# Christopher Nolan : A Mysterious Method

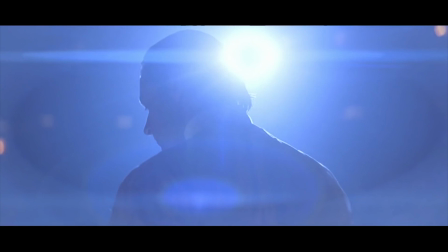Christopher Nolan, he's one of the most talked about filmmakers our time has. There is something that has always fascinated me about filmmakers,
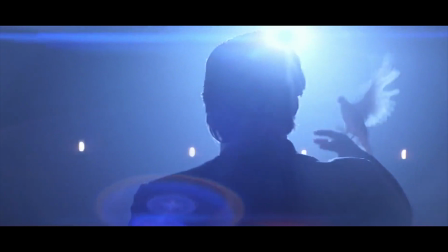is that they particularly have subtleties and finer details in their films that they carry throughout their careers. I don't know where he got it. I mean, it probably wasn't even his. In Holland, I don't know how else to account.
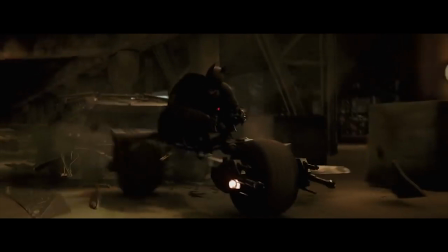And today I'm going to look at some of the things I've noticed that really always appear in Nolan's films.
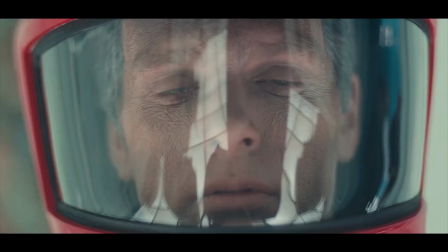Christopher Nolan was born and partially raised in London. Growing up he cited 2001 A Space Odyssey as an influence.
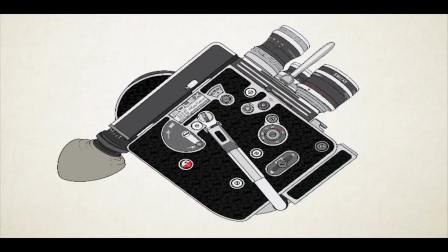In his twenties while studying English literature at UCL,
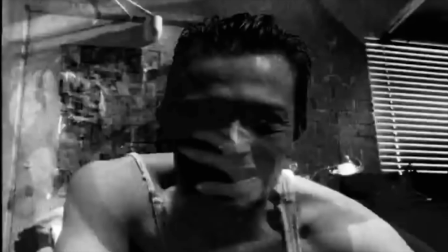he began experimenting with 16mm film in order to create surreal films, one such doodlebug,
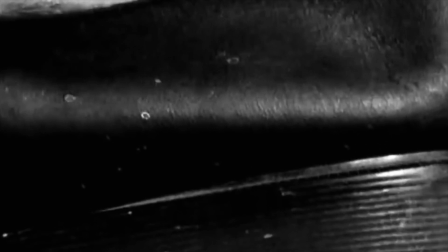a short Kafkaesque film which used quite groundbreaking
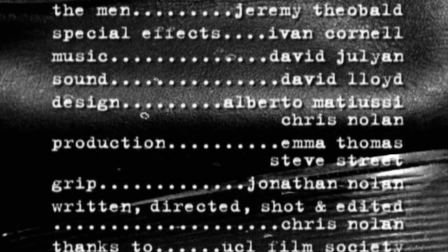techniques for its time and considering what budget Nolan was probably working with. This already proved that Nolan had a different way of telling stories.
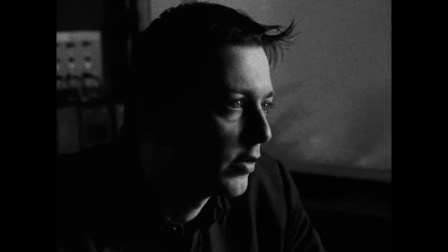Moving on to his first feature following, Nolan really got to implement the idea of time as a device.
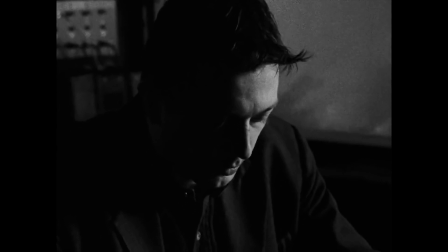For instance, at the beginning of following, notice how the camera is very steady and so is the editing structure, very linear.
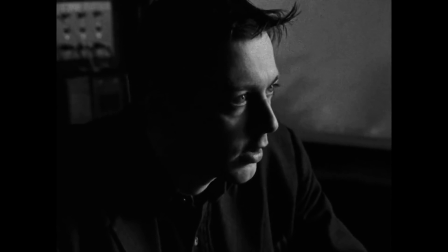And just like that, in a single cut,
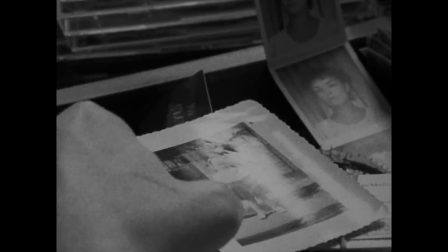Nolan thrusts us into a completely different time zone. in this case he sends us to the past one thing you also
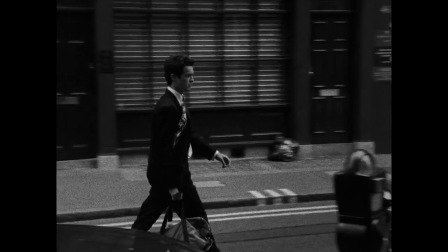notice about following is after the opening scene the film becomes more haphazard
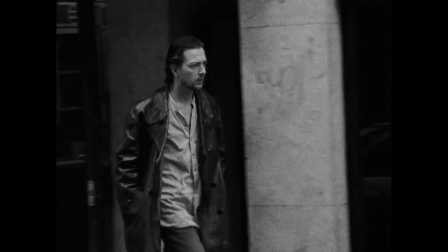with handheld camera movement and jump cuts it's not so steady anymore
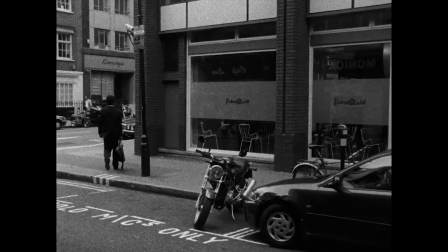though this was done for budgetary reasons as explained here if we shoot black and white film stock so that we can get a bit of an expressionist style cheaply and quickly if we do a predominantly handheld camera so we're not trying to ape larger movie making techniques with the dolly and so forth and things that actually require very expensive equipment
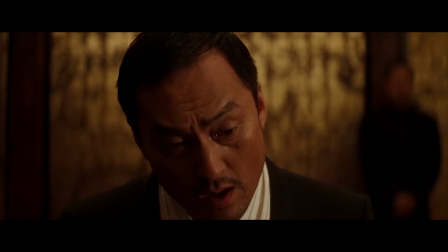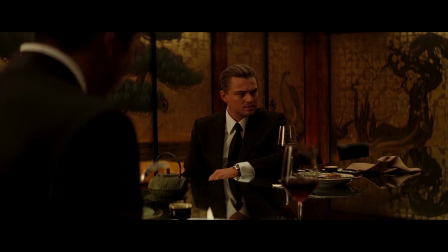what is the most resilient parasite bacteria a virus in inception just like following we open with an interior scene which is in the future time period but in a single cut we're in the past and within the same
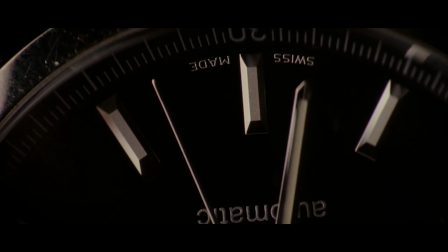room nolan has saved us minutes of exploratory footage and montages in a single cut
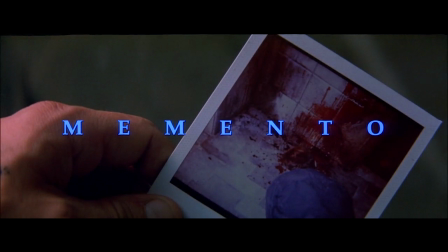to take us to a separate time let's go back a few years in
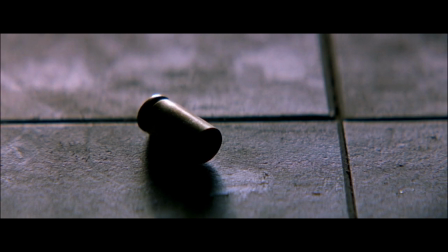memento color is used to place us into two different time periods present moments are in monochrome and up until the final act all colors in the past this is a much more layman's way of telling the story in a
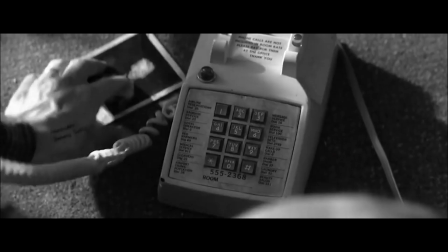non-linear fashion however still keeping a sense of mystery and complexness and just like he does so in the opening scene of the prestige and inception as
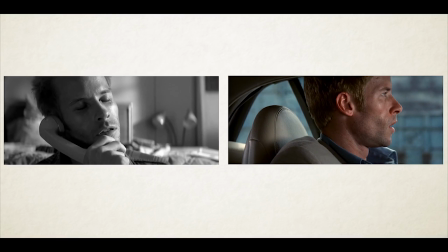well as following he uses sudden cuts to take us through long distances in time a technique very much used by filmmakers like malik and godard in
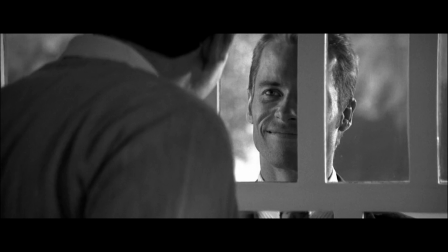the past it seems like a majority of nolan's works jump between long time distances
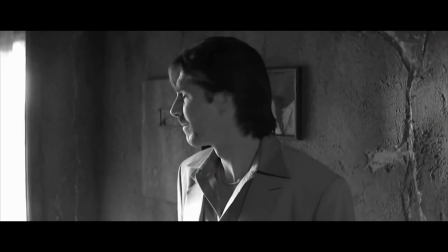with the use of jump cuts this might have been a result created by DIY beginnings but
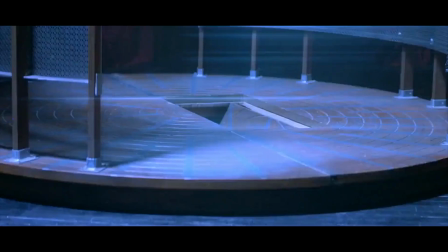as he eventually became a bit more ambitious with his films he still retained
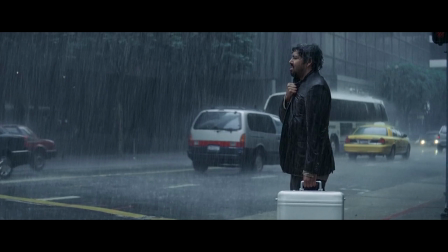the simplistic technique that holds significant weight he's obsessed
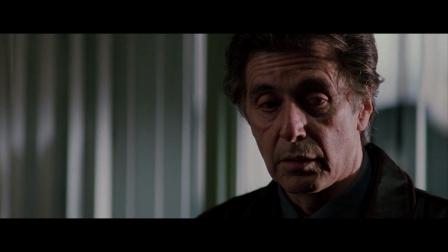with getting into the characters mindset at some point in the Nolan film one or even several of his characters will be thrust into a scene of confusion
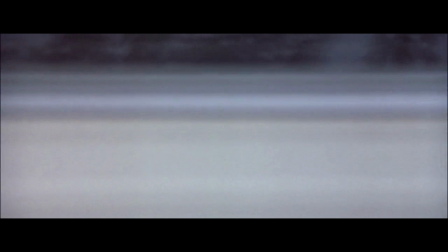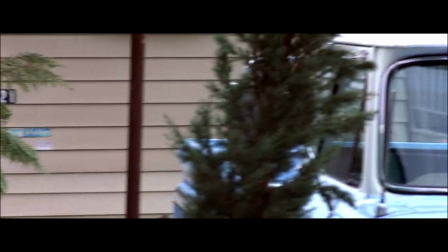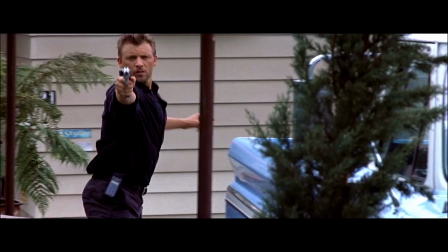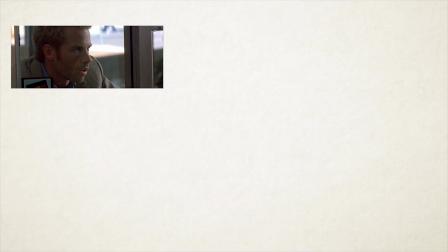Many of his protagonists suffer from a form of mental handicap.
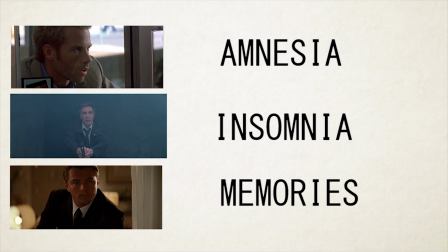Leonard has amnesia and memento, Dormus suffers from insomnia and insomnia, and Cobb has a problem with his past memories.